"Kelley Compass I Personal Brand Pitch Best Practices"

Hey guys, my name is Jeremy Ehrlich and I am the 2015-2016 Graduate Assistant for Kelley Compass One. And I know you have your personal brand pitch YouTube assignment coming up, and I thought I would put together a video of best practices, things to do, things not to do when you're making that assignment.
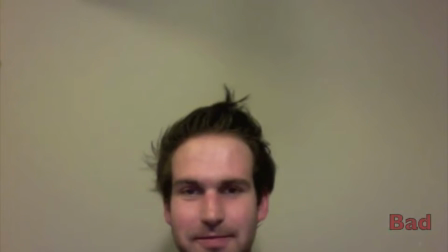(0:23)
This is an example of a bad camera angle. This is also an example of a bad camera angle.
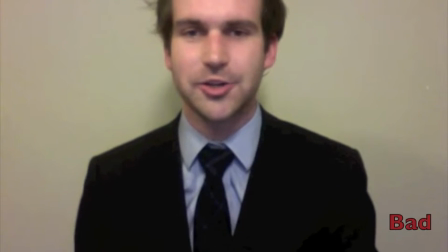(0:29)
You want to make sure that the video only focuses on your head and shoulders, and does not cut off the top of your head like mine does.
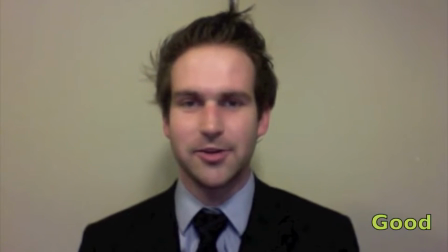(0:36)
This is an example of a good camera angle. You want the camera to be straight on, focusing only on your head and shoulders.
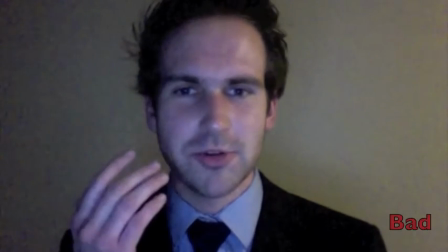(0:45)
This is an example of bad lighting quality. Notice the blue hue on my face from the screen being too close and the lighting being too dark.
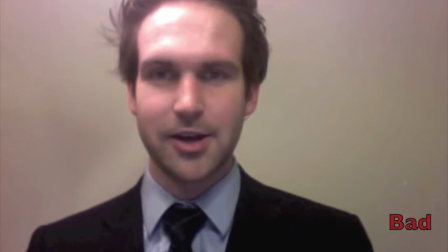(0:52)
This is also an example of bad lighting quality. Notice there's a lamp too close to my head, so there's a reflection shining off my forehead.
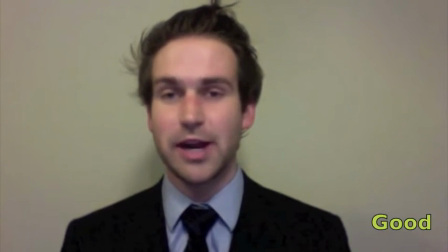(0:59)
This is an example of good lighting quality. Not too bright, not too dark, no reflections, no extreme shadows behind me.
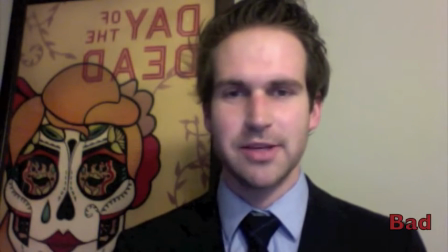(1:09)
This is an example of a bad background. Notice the picture behind me is very distracting, and when I'm speaking you're probably not even looking at me because this is so distracting.
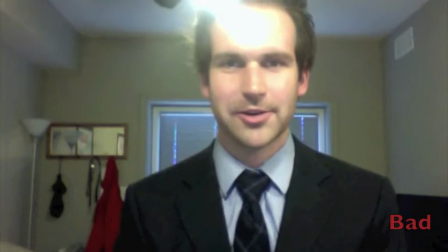(1:18)
This is also an example of a bad background. Notice the light above my head? It's very distracting.
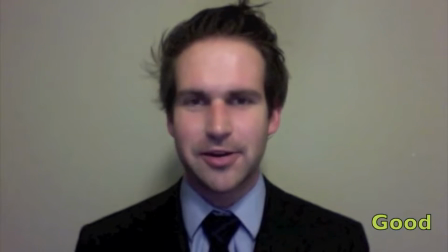(1:23)
This is an example of a good background. Notice that it's plain, it's not distracting. It allows the viewer only to focus on the speaker and listen to what you're saying.
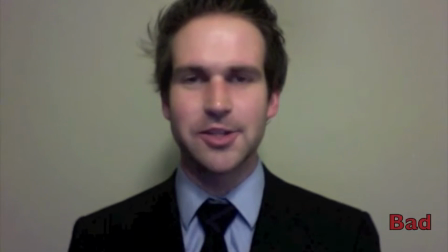(1:34)
This is an example of bad tone quality. There's an obstruction on my microphone, so you probably can't hear me as well as you could in the other clips.
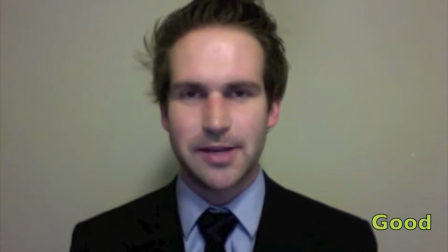(1:41)
This is an example of good tone quality. Notice that there's no obstructions on the microphone. You can hear my voice because the ultimate purpose of this pitch is for us to hear you talk. So make sure that your microphone is not obstructed, that you can hear yourself, and that your tone quality is good.
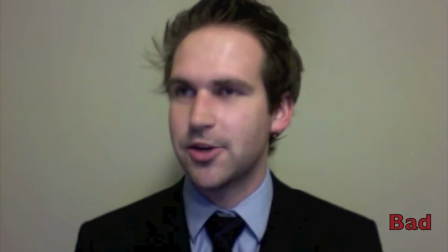(1:57)
This is an example of clearly reading off the screen. You don't want to do this. This is a good example of having your pitch memorized.
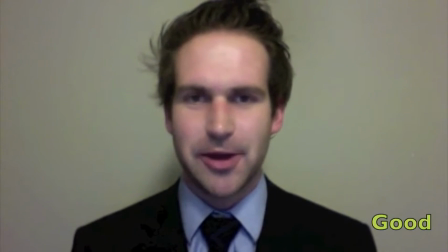(2:04)
This is your story, you should know about you, and you shouldn't have to read it from an outside source. This is an example of speaking in monotone. You don't want to do this. This is an example of speaking with good inflection.
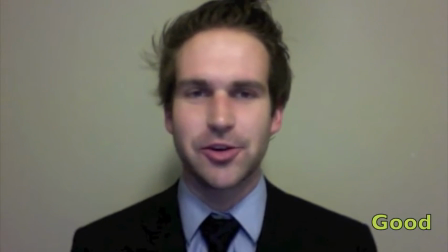(2:18)
You want to be excited, and if you're speaking to a recruiter, you really want to sell them on you, and you want to be engaged, and you want them to pick you ultimately.
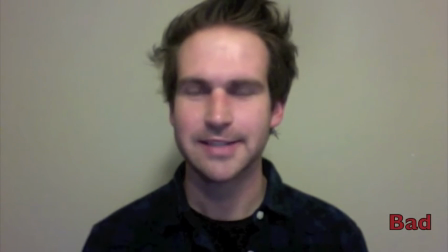(2:28)
This is an example of inappropriate attire. It's not inappropriate on a daily basis, but for this assignment, it won't make the cut.
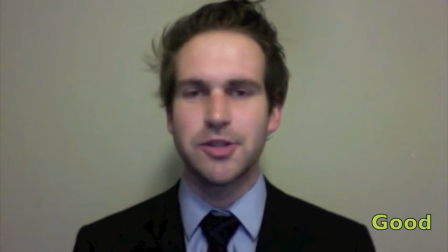(2:34)
This is an example of good attire. In this video, you're supposed to be selling yourself to a recruiter in a hypothetical situation, and when you're speaking to a recruiter, you wouldn't wear anything less formal than this. So I hope these videos helped. Feel free to reach out if you have any questions. My email is jdehrlic@indiana.edu. Thanks and good luck on the assignment.